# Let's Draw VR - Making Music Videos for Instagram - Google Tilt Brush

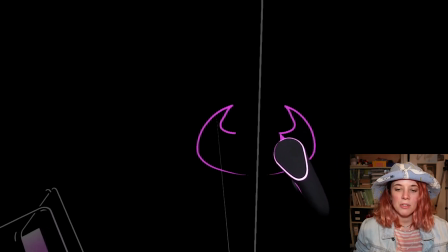4:09 In this piece I'm trying to go for like futuristic kind of Sutu style,
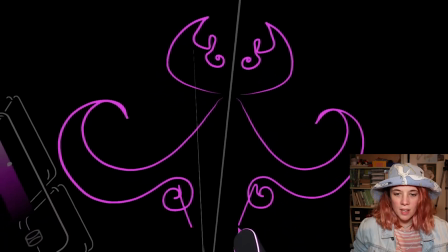4:15 psychedelic trippy universe. So I just free draw little wiggly wigs.
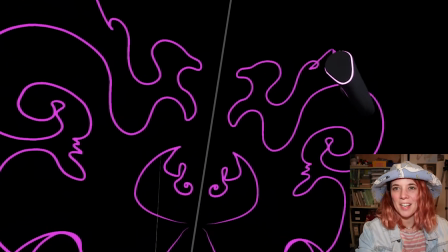4:28 I like how it kind of looks like a face and a duck. Like I wasn't planning on, I was just like doodling basically.
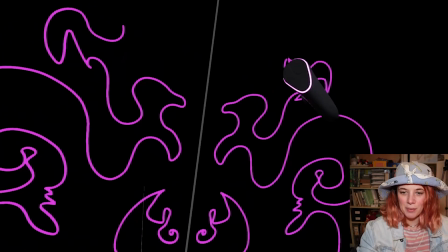4:34 It looks like a little face and like a duck there with like an eyeball. Woo! Oh, I pressed the wrong button.
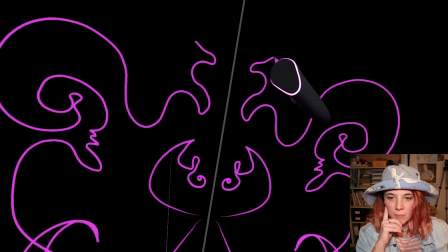4:41 Yep, so I'm just like free doodling and I make this shape.
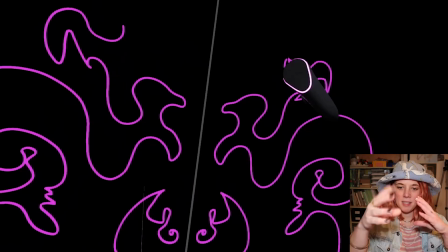4:46 And I'm thinking that I want it to be like copied and pasted, so we're like going through this kind of trippy,
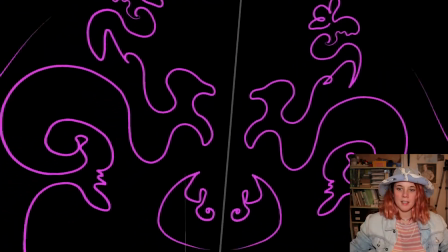4:53 spacey environment of neon colours and audio reactive sound lights and things.
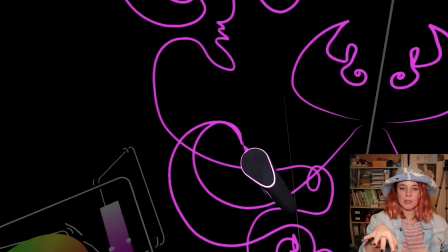5:00 So I think about drawing like a road, drawing like a straight line, and then I think against it because I'm like,
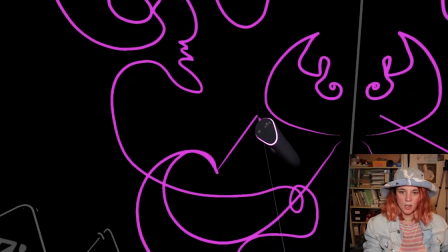5:06 I want this to be like a tunnel. So I just have a go at duplicating the section.
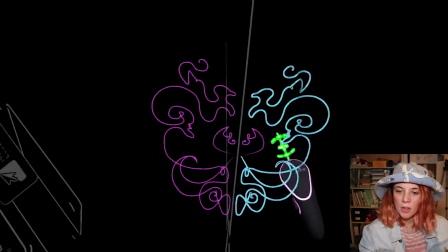5:13 And when I'm duplicating it, I actually realize that there is a separate section, like that little, almost like a Batman symbol in the middle is actually a separate section.
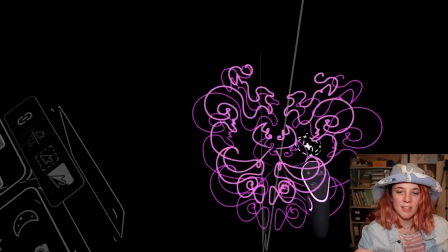5:21 I'm like, hold on, do I actually need that? Like if I cut that, then I could have more of a tunnel going through.
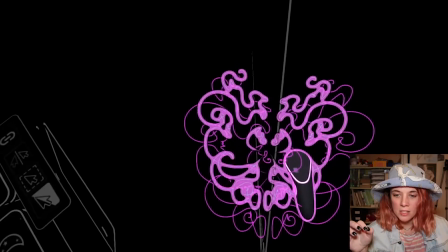5:26 So I decided just to use an outside
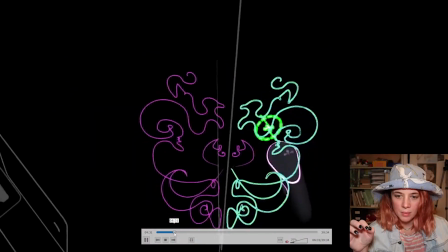5:31 version without the hole in the, with the hole in the middle, yeah.
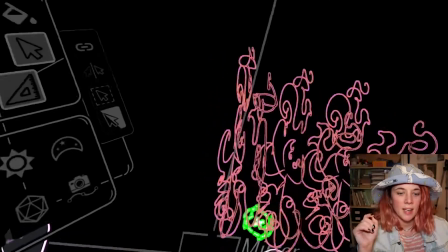5:38 Just duplicating, copying and pasting. And it just shows you like how easy it is to make like a tunnel effect.
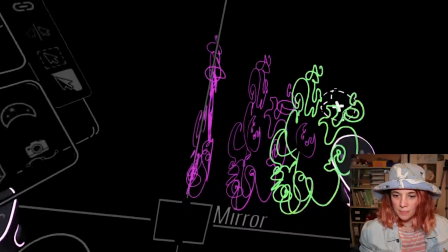5:44 It's looking pretty cool. Here I'm adding the camera path.
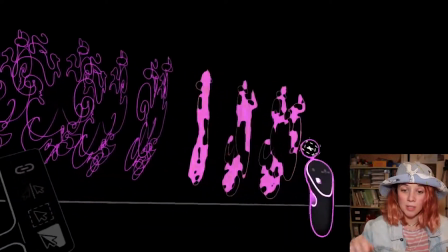5:50 So we're gonna have a camera that goes right through the tunnel of all these drawings. And I'm just adding the lines there.
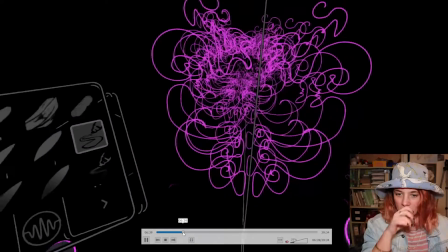5:55 It's almost like if you've ever used Photoshop,
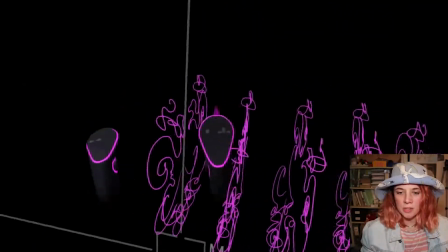5:59 or it's almost like if you've ever used Adobe Illustrator and you've got like a pen tool with a,
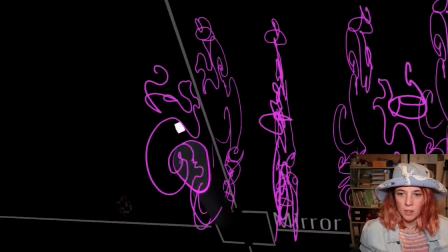6:05 is it a bevel, where you can adjust the lines and the curves. You're placing the markers, but this is for a camera to go down.
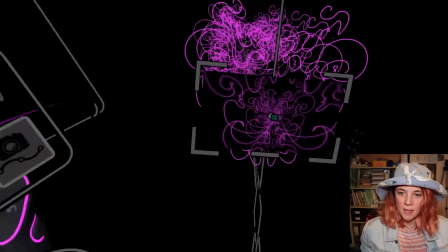6:16 I think that's looking pretty cool. I liked it, but then I'm like, I need more happening.
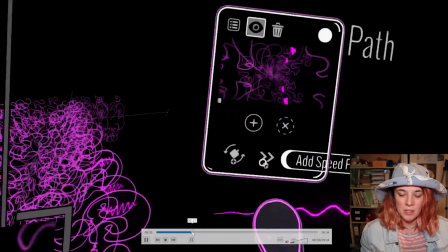6:23 So I start playing around with the dot light tool, which is an awesome brush.
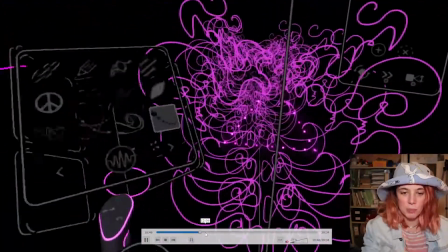6:29 So all these things in Tilt Brush are called brushes, but it doesn't necessarily mean that they're like a paintbrush.
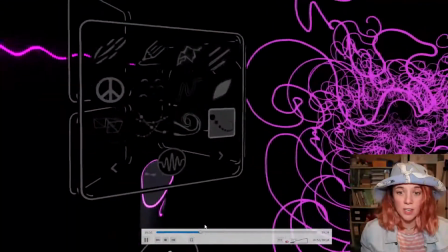6:34 So you've got bubbles, you've got streamer lights.
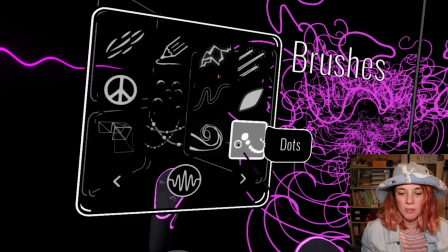6:38 Some of the brushes actually relate to audio as well if you've got sound going with your computer, so they'll do different effects.
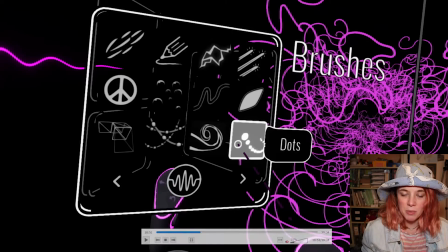6:44 So I ended up adding some light paths with the dot light, blah blah blah blah.
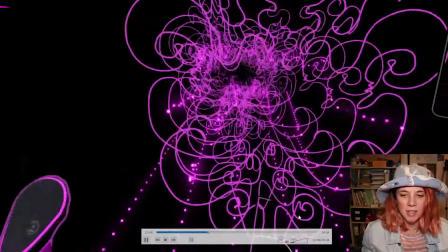6:50 Probably should think of the real name. The dotty line tool.
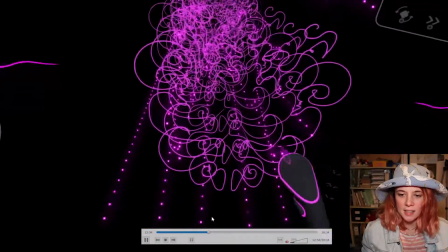6:54 And then I started playing around with this crazy hexagonal thingy bob.
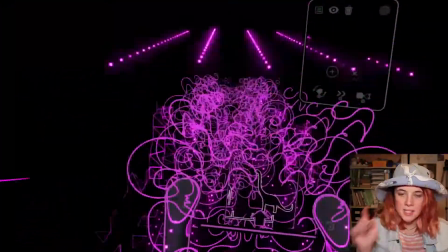7:04 I'm just gonna skip a little bit. I started making almost like buildings on the side, and I think that looks so wicked.
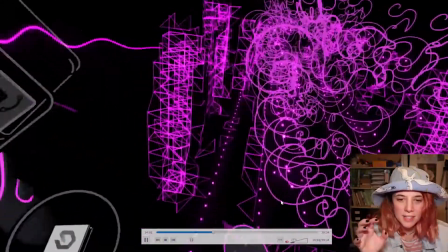7:11 It almost looks like scaffolding of like these towers and skyscrapers.
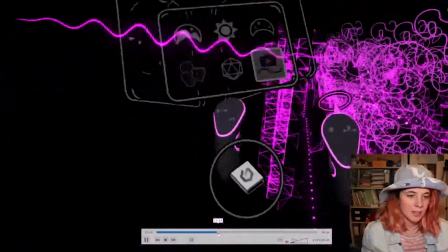7:19 So I've got the camera going down. I'm just checking out what it looks like in the screen, because as I've said before,
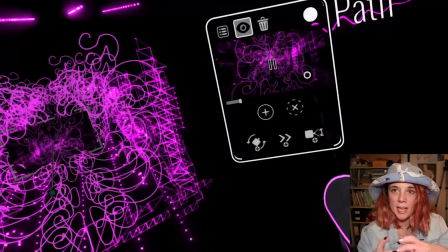7:25 like it's just so handy to have that perspective of that exported video, because that's what I'm going to be using this piece for.
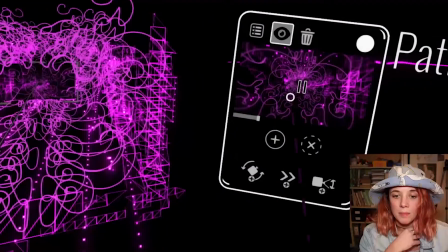7:31 It's not going to be like a 3D or a VR experience that people dive into.
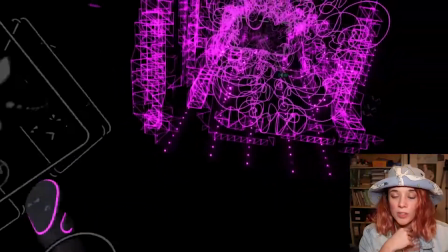7:37 It's more like this is for video, and it will end up as a flat screen.
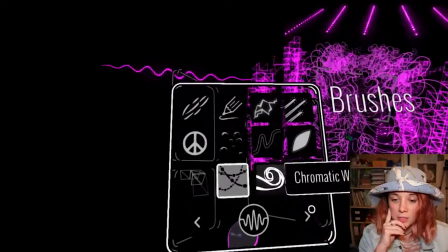7:41 So it's really cool to see how it looks through that framed, that viewer kind of thing in that camera tool there.
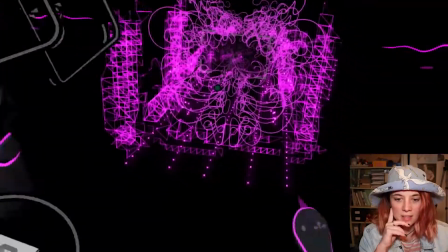7:50 So here I'm just going to add some embers, I think, so we get more like sparkly stuff happening.
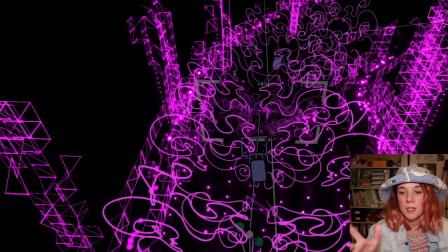7:55 So creating this piece this morning, I actually realized that there's a functionality for you to like flick the position of the camera,
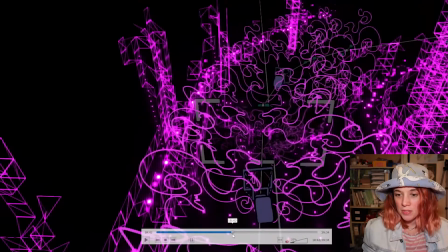8:04 which is something I haven't played around before. So if you see that button on the left there, that's camera direction.
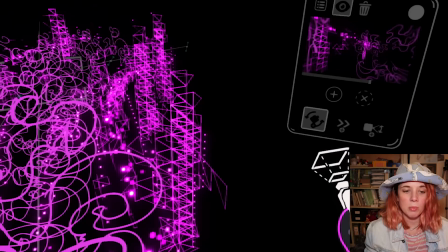8:10 So I really enjoy the functionality of how the cameras work in Tilt Brush, so you can follow a path, but then also you can have a marker.